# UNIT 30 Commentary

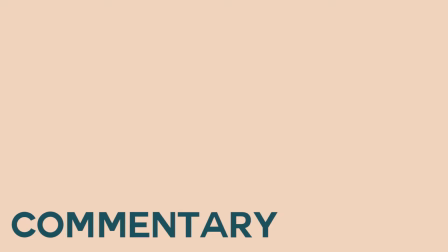Hi, today we'll be looking up forms, styles, and techniques of different adverts and talk about what makes them successful and what doesn't.
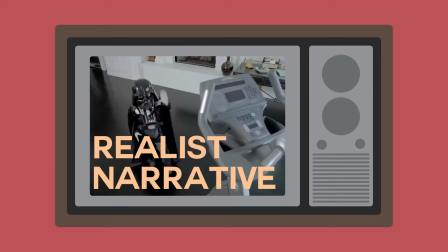This first example is a car commercial for Volkswagen in which its form is a realist narrative as it is relatable and portrays scenarios that could happen in real life.
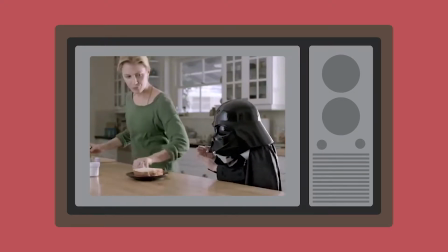This targets a family audience through personal identity.
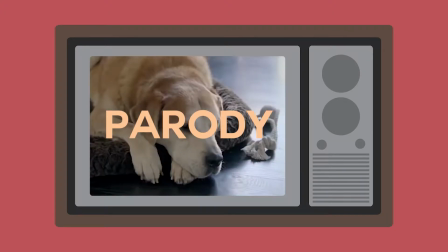They use styles and techniques such as parody in order to appeal to their audiences through star appeal and humor to offer diversion.
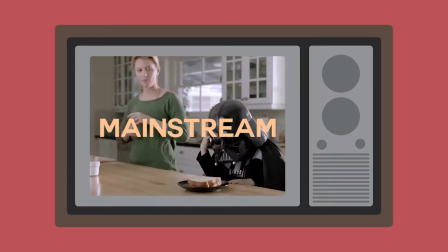Volkswagen targets a mainstream audience through their synergistic relationship with Star Wars, which is one of the most successful film franchises.
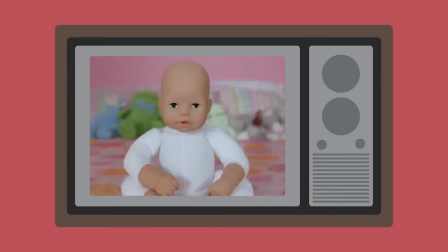We also see the kid wearing a Darth Vader costume, which could be considered a risk on Volkswagen's part as Darth Vader is one of the most well-known villains.
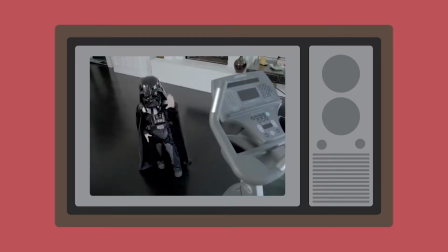However, I believe that it only adds to the humorous aspect of the video due to the juxtaposition between the image of children,
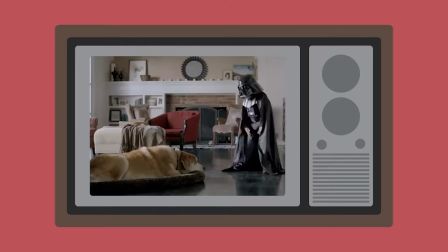who are often depicted as innocent and sweet, and Darth Vader, who is evil.
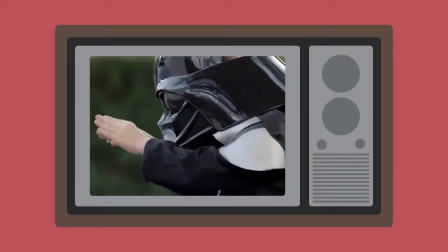This particular shot highlights how it was a good decision, as the car is a lot bigger than the child wearing the Darth Vader costume,
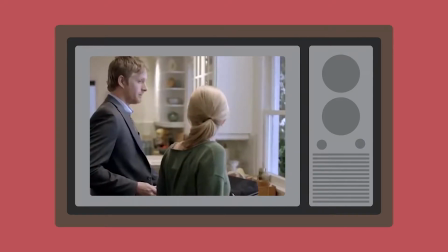which in turn alludes to the fact that the car is bigger and more powerful than Darth Vader.
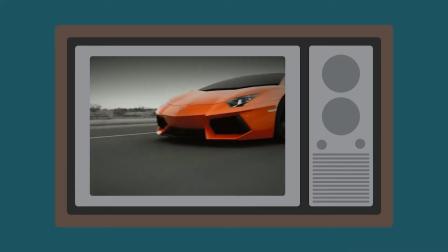Here is another car ad, but this time it's a little different.
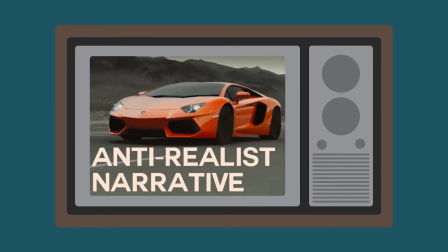The ad is in the form of an anti-realist narrative, as it's quite stylized and unrealistic, and is aimed at a niche market, unlike Volkswagen.
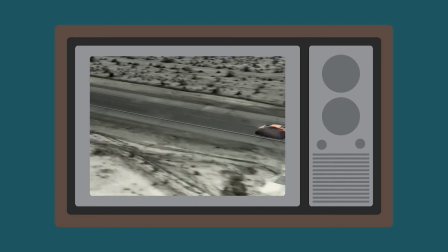This ad exaggerates the car's features, such as its speed and durability.
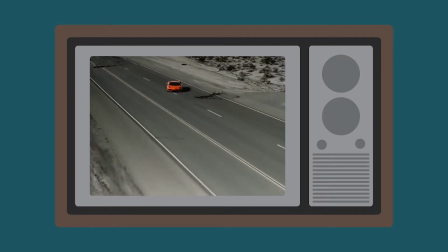The fact that the ad's form is an anti-realist narrative also alludes to the fact that this car is out of this world.
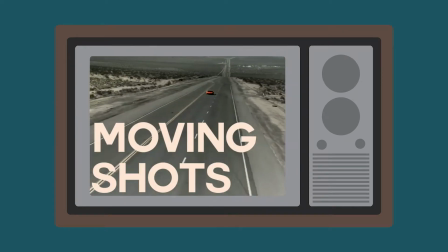This ad is filled with quick cuts and moving shots creating diversion, and keeps the audience constantly engaged.
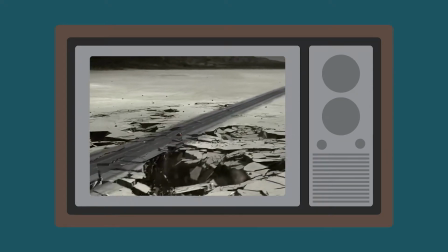From the product, we already know that this is aimed at a higher demographic,
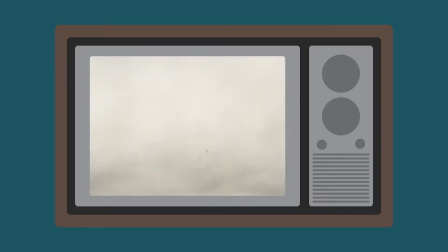as this ad shows that this car is a racing car and is not a necessity, but it also shows that it's aimed at a younger audience due to the diversion through CGI.
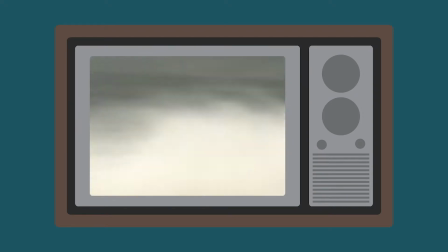I think the anti-realist take on this ad could be received in two ways. Either the audience is captivated by the anti-realist out-of-this-world feature that the ad is showing,
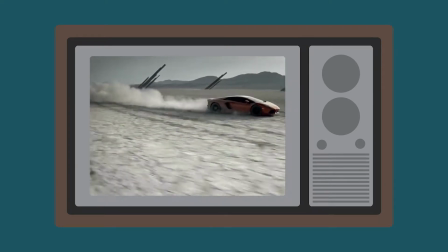or be disappointed that the real features of the car is hidden due to the overwhelming amount of CGI,
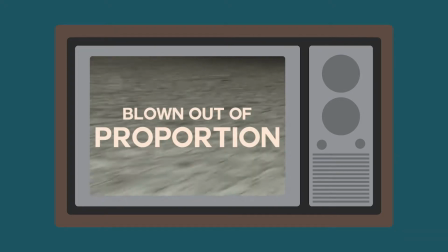and feel like the features of the car are blown out of proportion to the point where the product itself loses credibility.
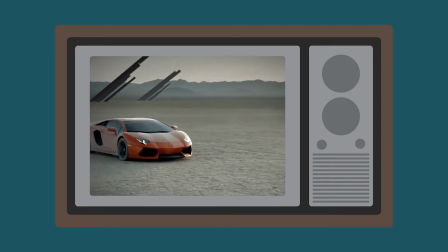I feel like aficionados would particularly be disappointed with the ad, as they are unable to see the features of the car in action.
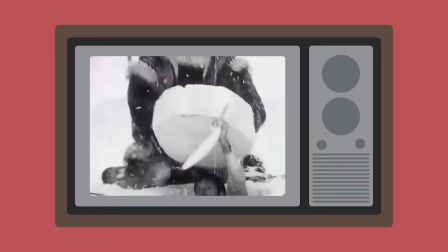This next ad is arguably one of the most iconic ad campaigns of all time.
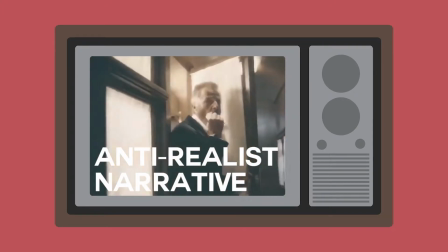Created by Dos Equis, this is an anti-realist narrative series titled The Most Interesting Man in the World,
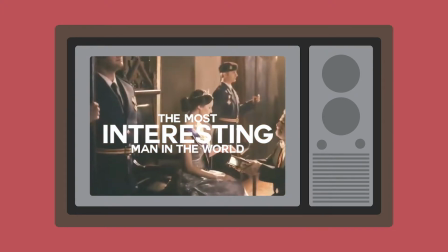focusing on a man reminiscing his old memories.
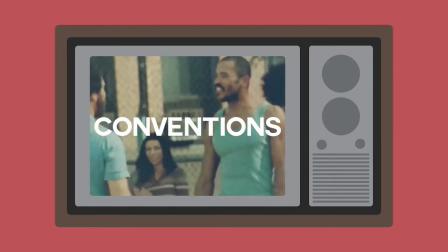This ad is in the form of a mockumentary, as while it holds the conventions of a documentary with a voice-over and delivery of information,
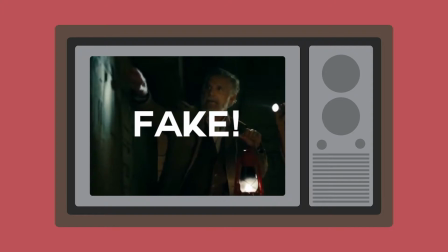the information isn't true. Don't worry, this isn't false advertising.
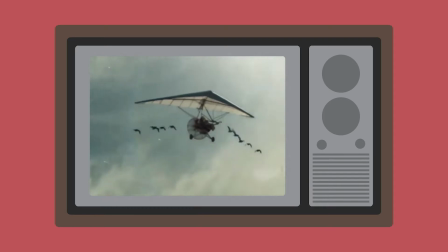In fact, the exaggeration and the grandiose stories within this ad is what makes it so memorable.
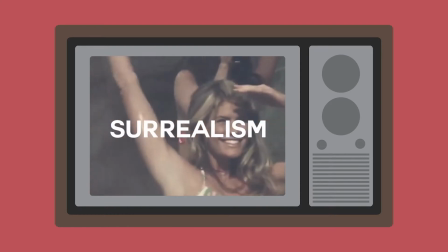The use of the styles and techniques, humor, and surrealism offer the audience's diversion, appealing to them.
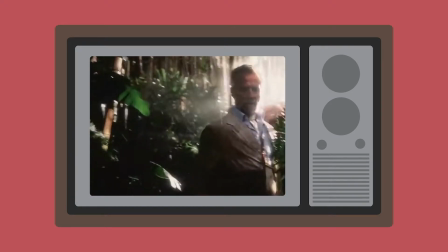The ad campaign is obviously aimed at men as the stories often include a hyper-masculine portrayal of the most
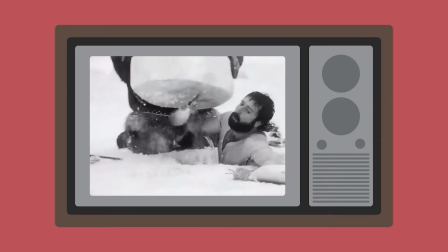interesting man in the world With lines like he wouldn't be afraid to show his feminine side if he had one
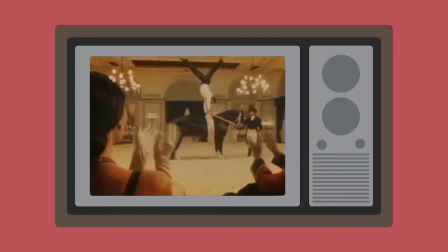His organ donation card also lists his beard if he were to pat you on the back You would list it on your resume and
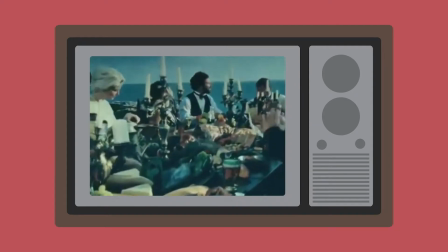is often seen with young women who are the standard of beauty in media today So you could say that these ads appeal to men through the utopian theory by
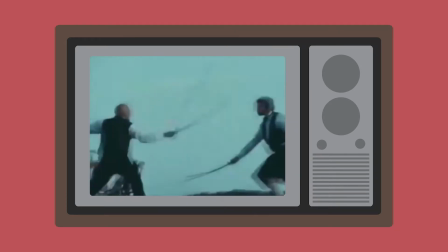Richard Dyer, as despite knowing that these stories aren't real, it's something that they would want to achieve.
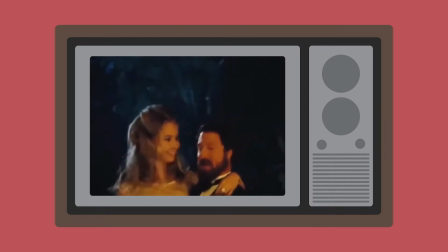However, you could argue that the flaw of this series is its controversial portrayal of women,
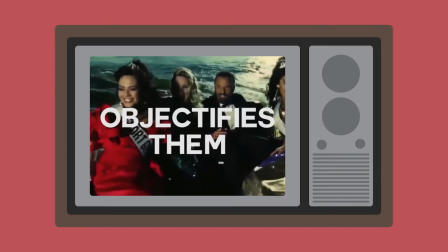as it often objectifies them, making them subservient and taking away all their agency.
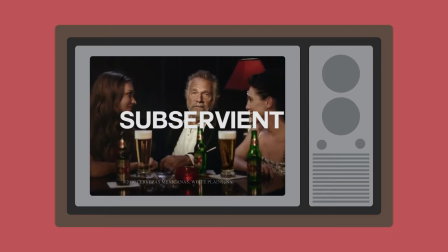I don't always drink beer, but when I do, I prefer those sackys.
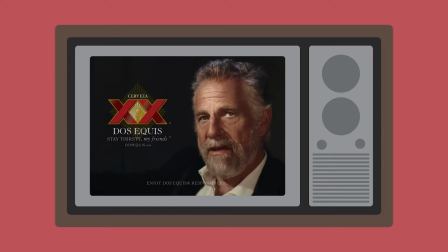Stay thirsty my friends.
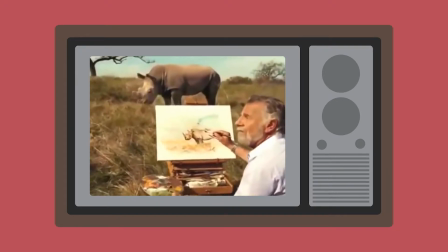This line is quite interesting, as the face of a beer company states that he doesn't always drink beer,
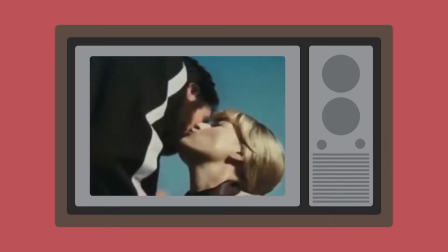but I think it was so successful as it was consistent with the character in the rest of the ad.
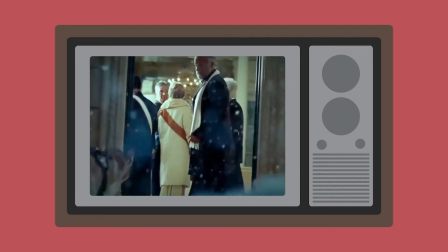It seems obvious that the most interesting man in the world wouldn't constantly drink beer, as though he was a college frat boy.
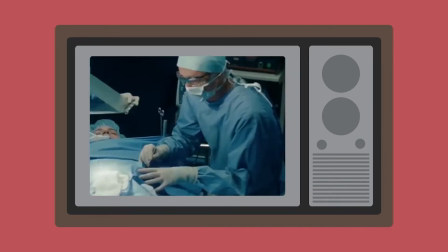The nonchalance of this man gives a sense of elegance and class.
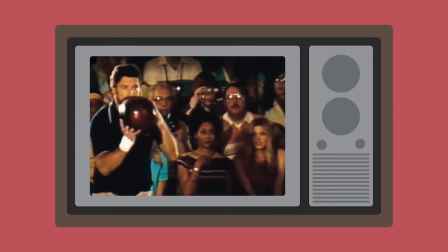This beer company is appealing to men through this idealized version of masculinity, and it verges to the point of anti-realist narratives. According to senior brand director Paul Smiles, when casting The Most Interesting Man in the World,
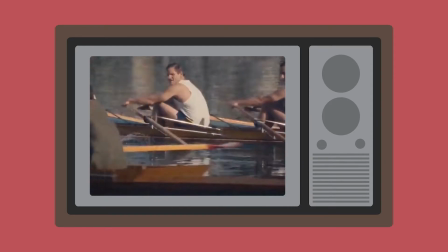what Dos Equis was looking for was a lead actor for a campaign that would break the beer advertising mold.
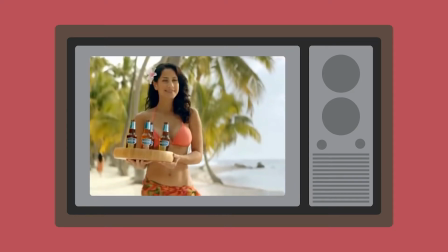While so many spots featured pretty women and exotic locations,
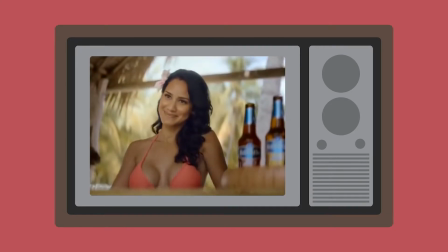the Dos Equis team discovered that more than anything else, drinkers really wanted to be seen as interesting by their friends.
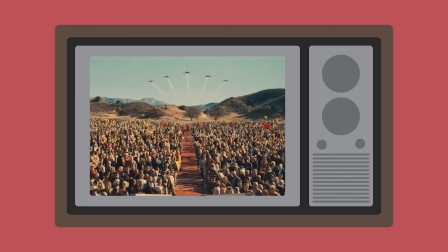By casting an older man, they were really able to show this without making the younger audience feel hostile,
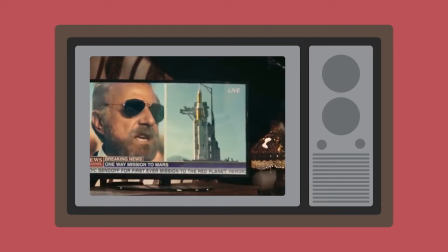but rather make them admire and aspire to be like the most interesting man in the world. Dos Equis later changed their spokesman to a younger actor hoping to attract a younger audience.
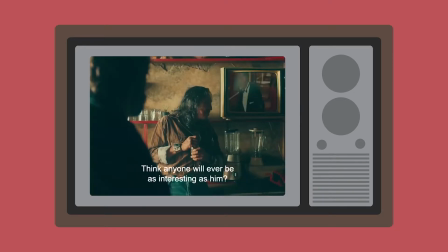However, by doing so it caused a lot of backlash, as the original series was so iconic and successful the abrupt change was hard to accept.
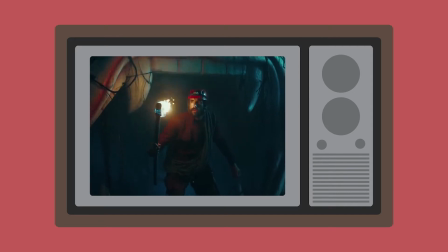And it went against their original marketing plan where it would be an older man in order to stop the audiences from comparing themselves to the character.
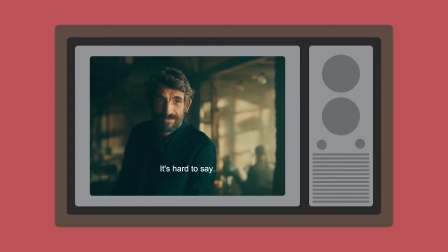Additionally, after convincing everyone that Goldsmith's character was the most interesting man in the world,
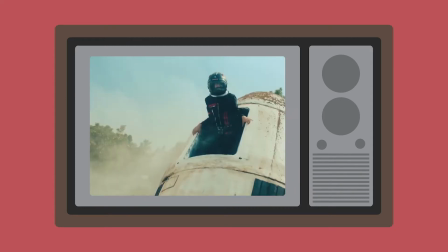it seems a little contradictory to bring in a new actor while the original was still alive.
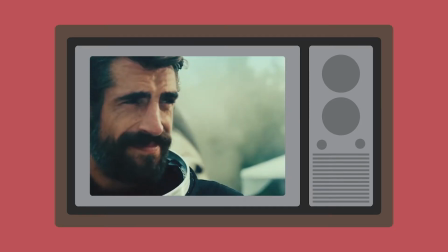I feel that some connection between the predecessor and successor would have made this campaign more successful.
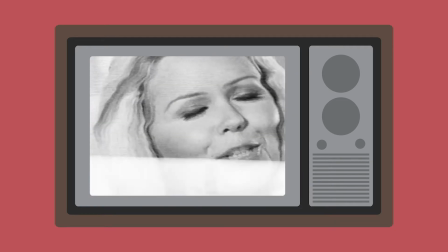This video is an example of an ad in the form of a documentary,
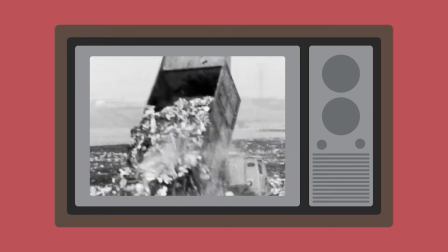as the ad is convincing us to buy this product, which in this case is a shoe made out of plastic from the sea,
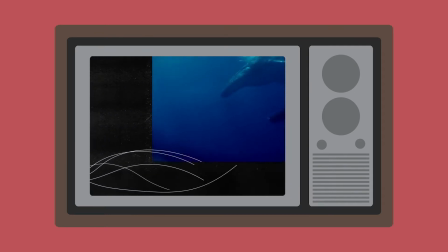through surveillance, offering information. They also use the form of animation in order to create diversion.
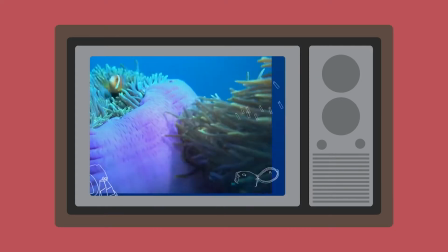The ad's style is dramatic, as the voiceover highlights the issue of marine pollution and also uses quite strong words such as killing,
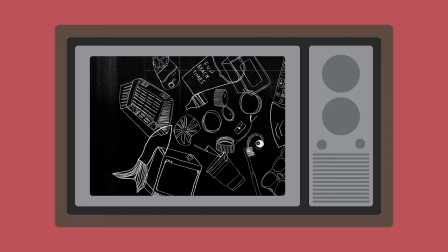grabbing our attention through guilt tripping. It also tells the audience how it's affecting them, using personal pronouns saying,
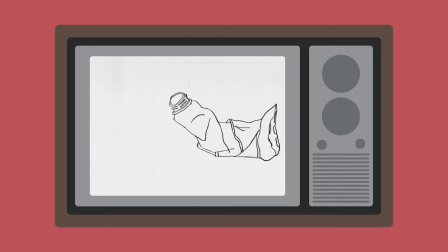we are feeding ourselves our own garbage, making the audience more likely to pay attention through shock.
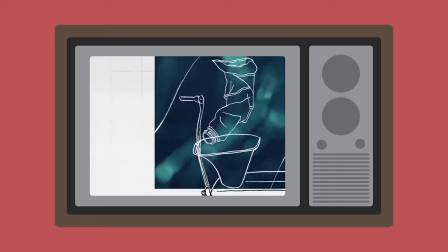They then use this shock and offer a solution,
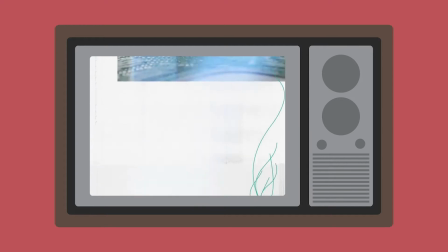making the audience who see this ad think that their shoes are the solution to these environmental issues, making them more likely to buy the product. However, while suggesting this, they don't explicitly say it within the ad, which stops any controversy regarding false advertising.
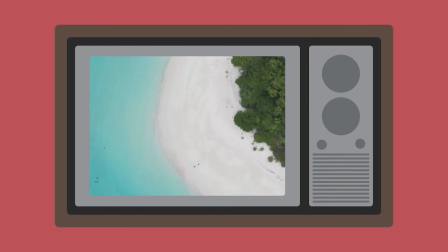There is also synergy between Adidas and Parley, an organization dedicated to raising awareness for the beauty and fragility of our oceans,
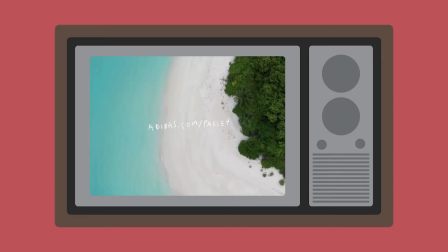making the ad more credible and potentially appealing to a larger audience.
Have you ever looked for a hotel online?
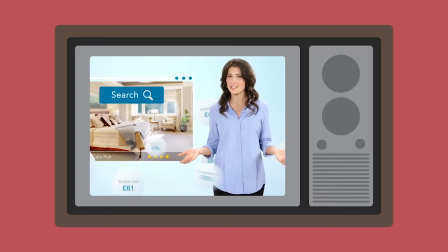Did you notice that there are so many different prizes out there for the exact same room?
Here's another form, the talking head.
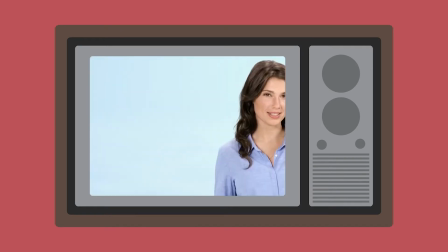This is an advert of a hotel app, Trivago. There is direct address and the speaker breaks the fourth wall, establishing a connection with the audience.
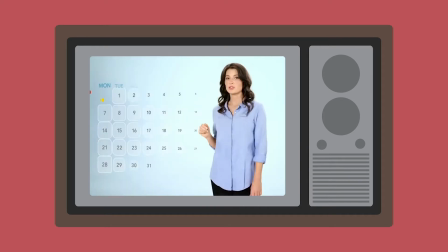They attempt to appeal to their audience through personal identity, making the presenter wear a very casual button-down in jeans.
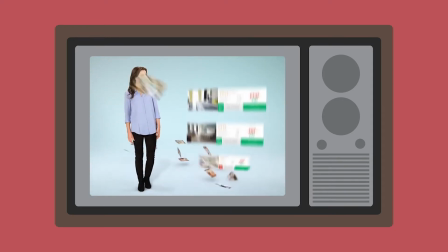However, it has the risk of making audiences feel that the informality was overdone, making them feel like the presenter isn't committed or bothered to sell the product.
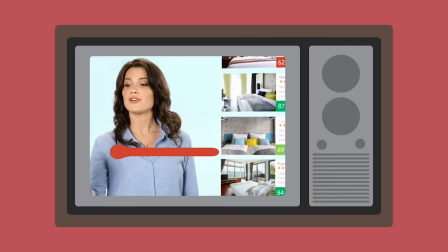They also include animations within the ad in order to help create diversion as the audience is able to follow along through the visuals.
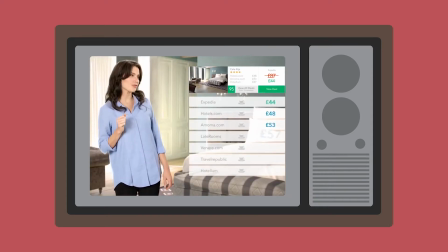Personally, although it can be made to work, I don't think that talking head ads are as successful as other forms,
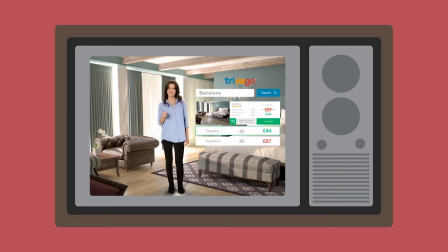plainly due to the fact that there isn't as much to grab the audience's attention and keep them engaged.
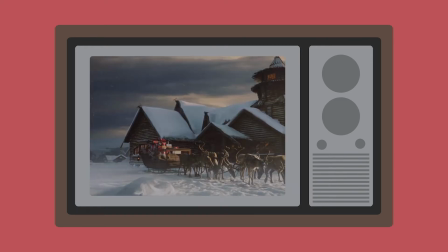When it comes to nostalgia, one of the quintessential examples are Christmas adverts.
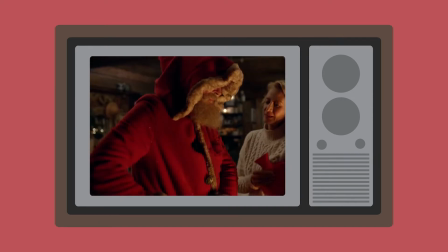This particular example was created by Marks and Spencer, in the form of an anti-realist narrative, as they are playing with the idea of Santa Claus.
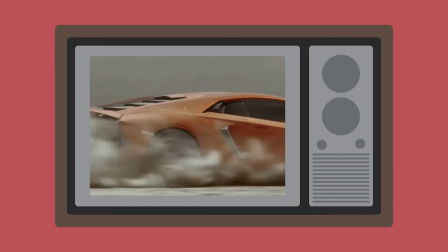This is unlike the anti-realist narrative of the car advert,
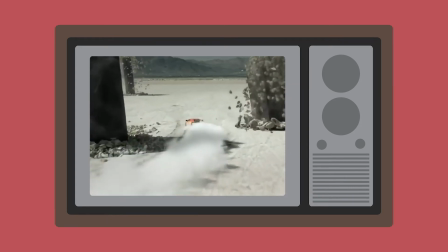as it's less flashy and almost seems like it could be a realist narrative had Santa not been a fictional character with a fictional job.
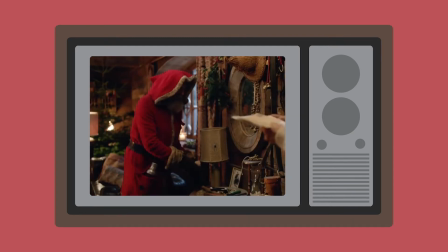The use of Santa Claus, an icon of Christmas, helps to appeal to a family audience.